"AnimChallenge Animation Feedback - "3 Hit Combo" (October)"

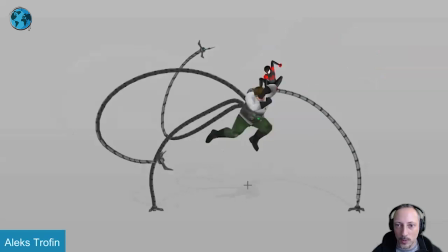(37:10)
possible with stretchy limbs like this whole shot one here works really well you can see how that walk how we go back with that big pull
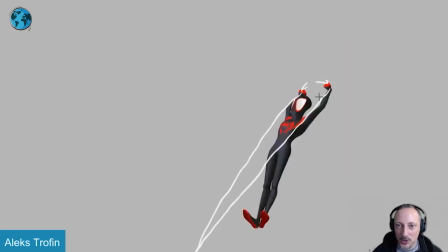(37:19)
first the broken limbs going into that stretch down
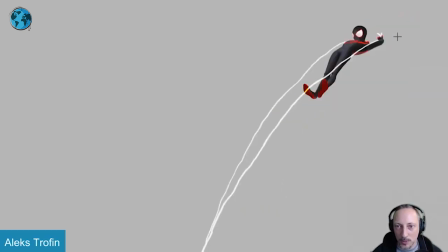(37:25)
that's the only thing I would say is because we almost trained to look at it this way and
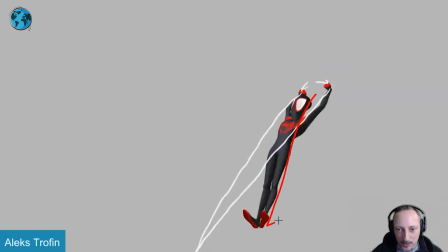(37:29)
that arc because of those the spidey webs it's almost a bomber that goes down this way it sounds like we want to follow that a bit more again not that that's a critique it's just that's the only thing i would say and potentially with those legs out so far and it's coming into
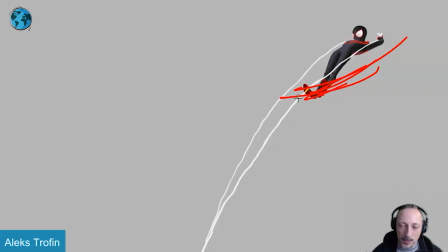(37:45)
this it's like to me it's like there's a more of a momentum going this way a with those lines but also with legs out so far and then coming in that i wish that
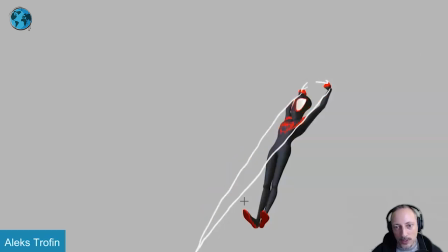(37:55)
next frame it just feels like it needs to be this way and not down here that's the i mean
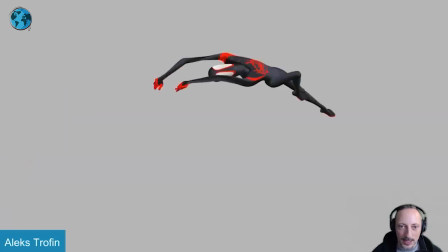(38:01)
that's the only thing to be there again if you watch this you just has a really good flow
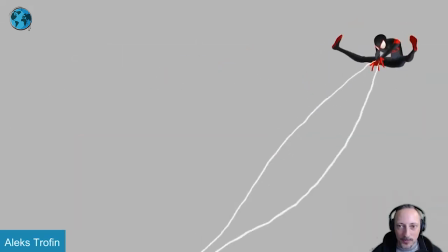(38:08)
i'm a big fan of making sounds as you animate and block things out this just has an over really good flow in terms of just the
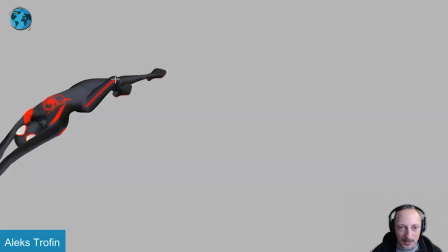(38:16)
rhythm again we come in with a nice silhouette again i'm not there's nothing wrong i would potentially bring this down but at the same time it also
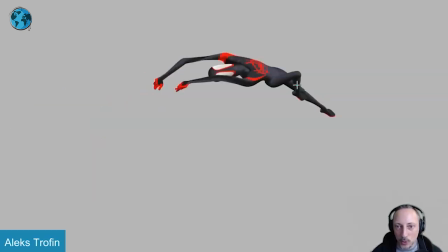(38:23)
streamlines it really nicely so argument now and then there are things like do you want that foot to be down lower for a nice silhouette or is that going to break it up too much because then you have a nice contrast of that being fairly streamlined because this is a bit more open
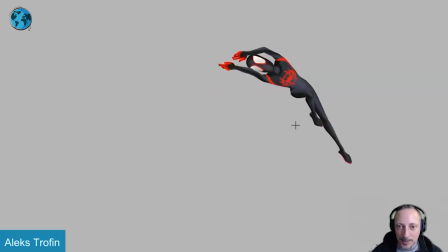(38:38)
a bit more blocky in terms of those angles i mean there's a there's always a valley back and forth the only thing i would say is on something like this is that i would have either the knee out this way or still the knee out this way mainly because when it's still wet
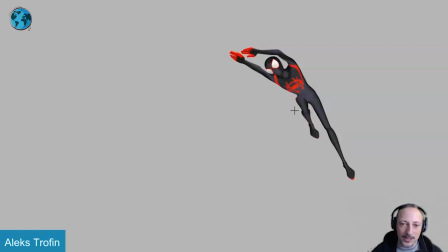(38:51)
like this and it's good because it's so dark you don't really understand the structure of that leg and i know if you watch in real time it's so fast you know i mean it's not like something that stands out it's not a hole per se but for anybody watching this generally i'll be
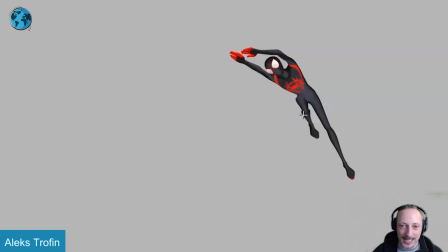(39:07)
careful about this makes more sense this makes more sense in terms of structure what the leg is any bends that's towards camera that's an elbow or a leg bend that's it away or straight away for you or straight towards you we just don't understand that this is i mean it's fairly stretched out
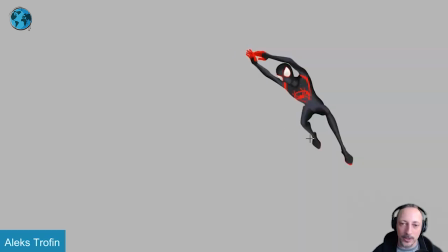(39:23)
so it's okay but this just feels So that wise, if I do my squinty test, like a short leg, like this would be the super picky thing.
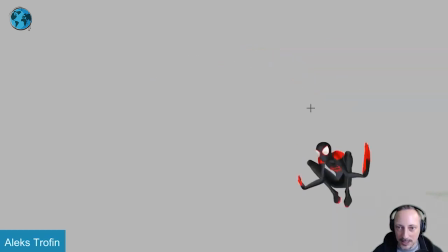(39:30)
But again, going through, I love the stretchiness and everything, especially on fingers like that, because it is so fast.
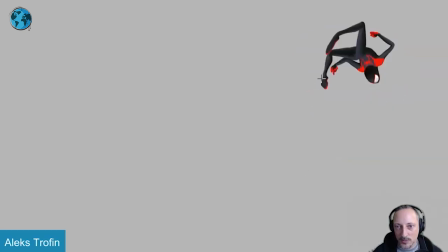(39:36)
I love this. I mean, look at that. Such a fantastic smear frame. Again, this adds to the nice curvature of this. You could argue, well, maybe you could also separate it to give this a bit more of a nicer silhouette. Same with that elbow. It does that.